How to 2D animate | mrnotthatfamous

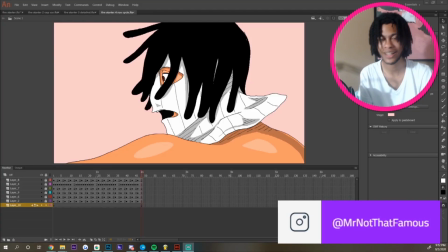4:08 First off, stop talking like that. Let's get back into the work, right?
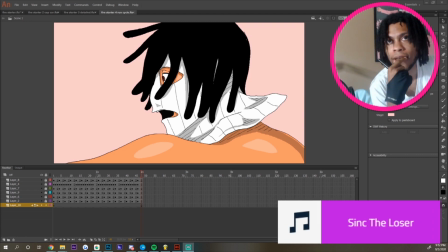4:12 So there's something in motion that a lot of people doesn't really, pay attention to. I don't know if I'm speaking proper English when I say it like that, but who cares? You know what I'm saying? Who's gonna fact check me in the comment section, bro?
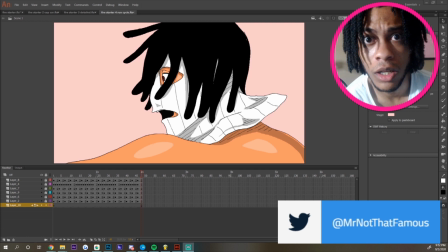4:23 You gonna get blocked. You gonna get blocked, fam. So what if I pronounce my theirs and there differently, huh? So what? So what, fam? So what if I put THEIR and I meant like over there?
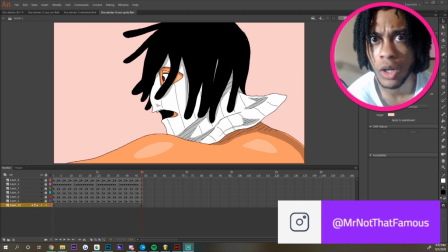4:37 So what, bro? So what, bro? So what, bro? You got a midterm coming up? Am I gonna fail? Freaking annoying.
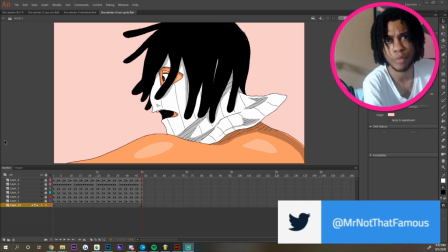4:54 So what, bro? All I'm saying That's all I'm saying. Really, and that's all I'm saying. Really and truly, that's all I'm saying.
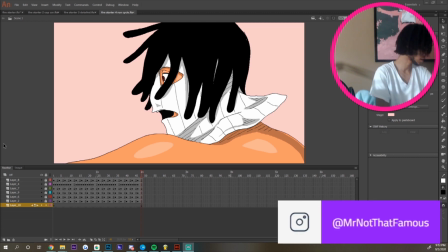5:07 All right. So what, bro? Nah, it's every day. It's every day. It's every day. It's not. It's not there. It's there. So why it sound the same? So why it sound the same? All right. So back to this here, right? You see the fact that it's fluid and whatnot, but you see like the hair is jittering every single time he stops.
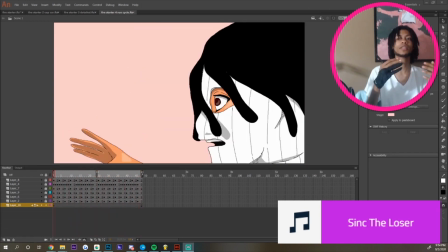5:26 Like that's what would happen with hair. You see what I'm saying? The hair doesn't automatically stop. It does a little jitter. So what we do, right? Cleverly, right? Because we're working in layers, right?
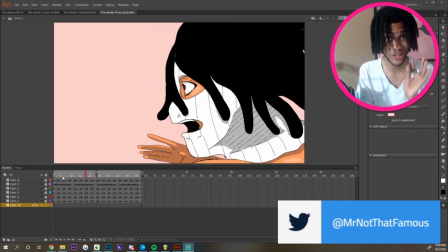5:36 Because we're working in layers, right? Check this out.
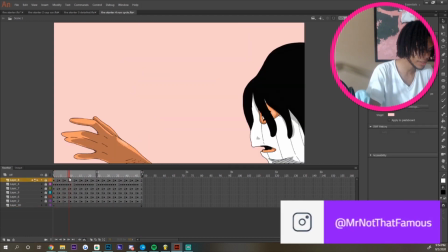5:41 Right, so because these are every 3, happens to be that we do every single frame with the hair.
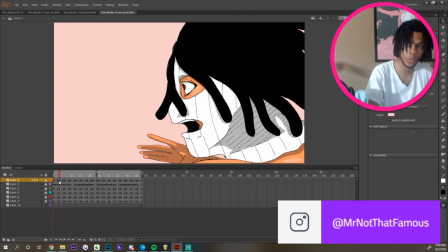5:50 So the hair is doing a motion even when the body stops. You seeing that? Are you paying attention? Are you paying attention to this one right here? I hope you were, because if you weren't, that's showing up on the final and I'm not gonna explain it again. That was my only explanation. That was the one and final time I was showing you how that's done. Yeah. I could just rewind. I could go back to when I already erased it.
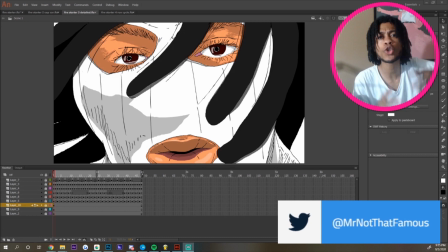6:15 It no longer exists. Don't try it! Now you know those overly detailed shots you see in a bunch of anime and say SpongeBob SquarePants where they just throw in a super detailed shot like this. You know the rest of the animation isn't as detailed as this, but this one shot adds that little bit of impact to you,
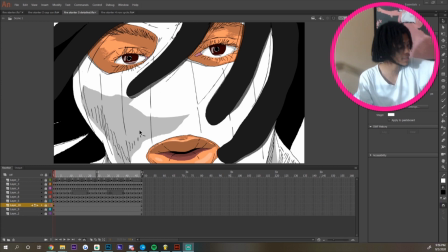6:33 so you go, oh man, this is a serious scene. How serious is this scene?
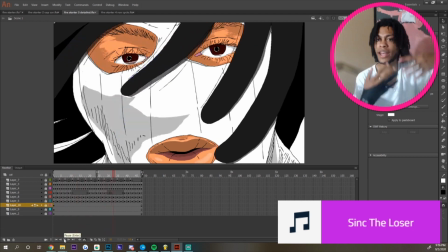6:38 With me, I like to add a little bit of animation with that, still shot.
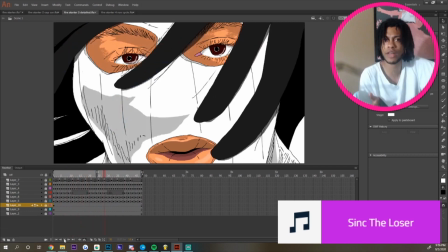6:43 I don't want the shot to just be still. Why would I do that? Ain't this an animation?
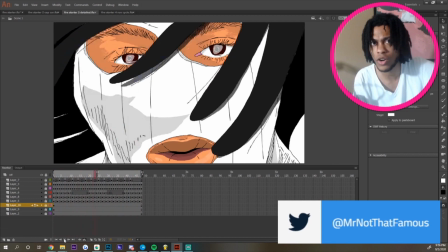6:48 This isn't a still shot or something. I don't know the right word to say it.
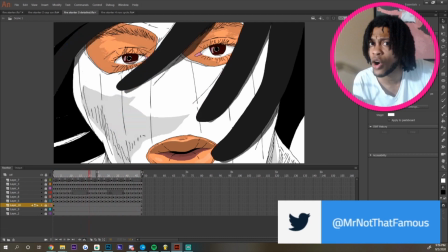6:53 This isn't a picture. It's a video. Something should be happening, shouldn't it not?
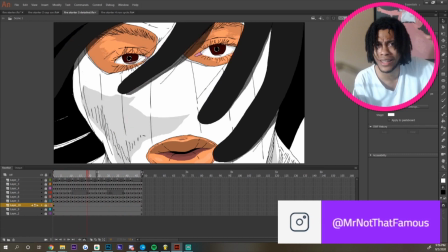6:58 Okay then, let's lose our brains here. That's why I make sure it's animating.
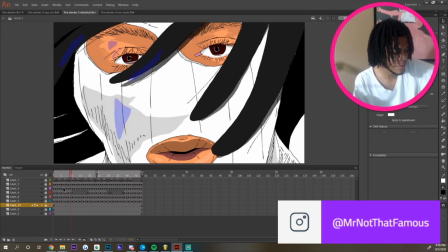7:03 Yeah, sure, you could clearly see I animated that 1 frame as a second, you know what I'm saying?
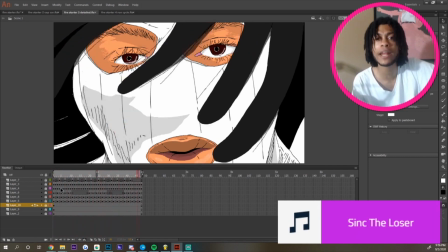7:08 So I animated every frame within the 24-second frame thing. So what if that's a lot of work? So what if I probably didn't have to do all of that and I could have probably animated on 2s or 3s?
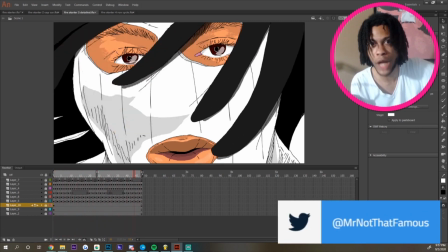7:20 So what if I probably wasted a lot of time doing that? It looks fluid as a mug right now, and I'm sure you're blown away by how fluid it is.
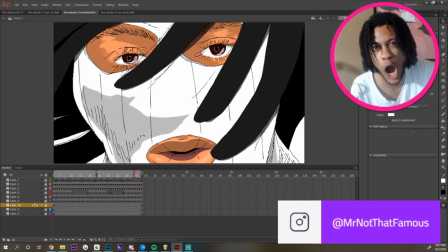7:30 So don't complain about how I did it and I didn't need to do it. Hey yo, Nico, can you show us, just show us how you do it? Like we see your past work, we see what you have done. Can you show us something like in real time? So you're gonna watch me draw for an extended period of time?
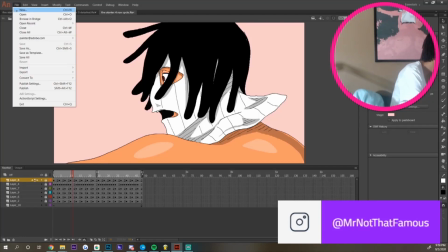7:48 Everybody always go, oh, let's draw a ball. Let's do ball. Ball is super easy, you know what I'm saying?
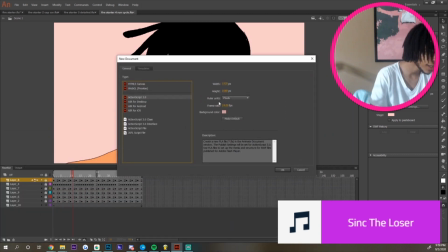7:53 Drawing a ball, over and over again, and then you show how it squishes, and I'm not doing that.
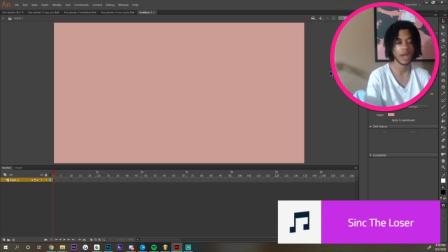8:00 I'm not doing that. I'm not drawing a ball. I don't care if it's recommended. Oh, you should probably draw a ball. That is probably the easiest one for people to know how to do. You draw a ball.
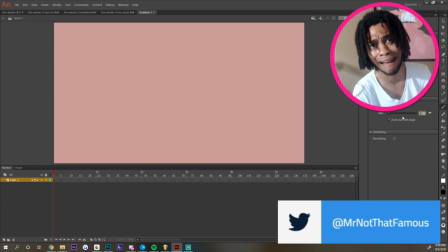8:11 Ball drawing. I'm not drawing balls on this channel.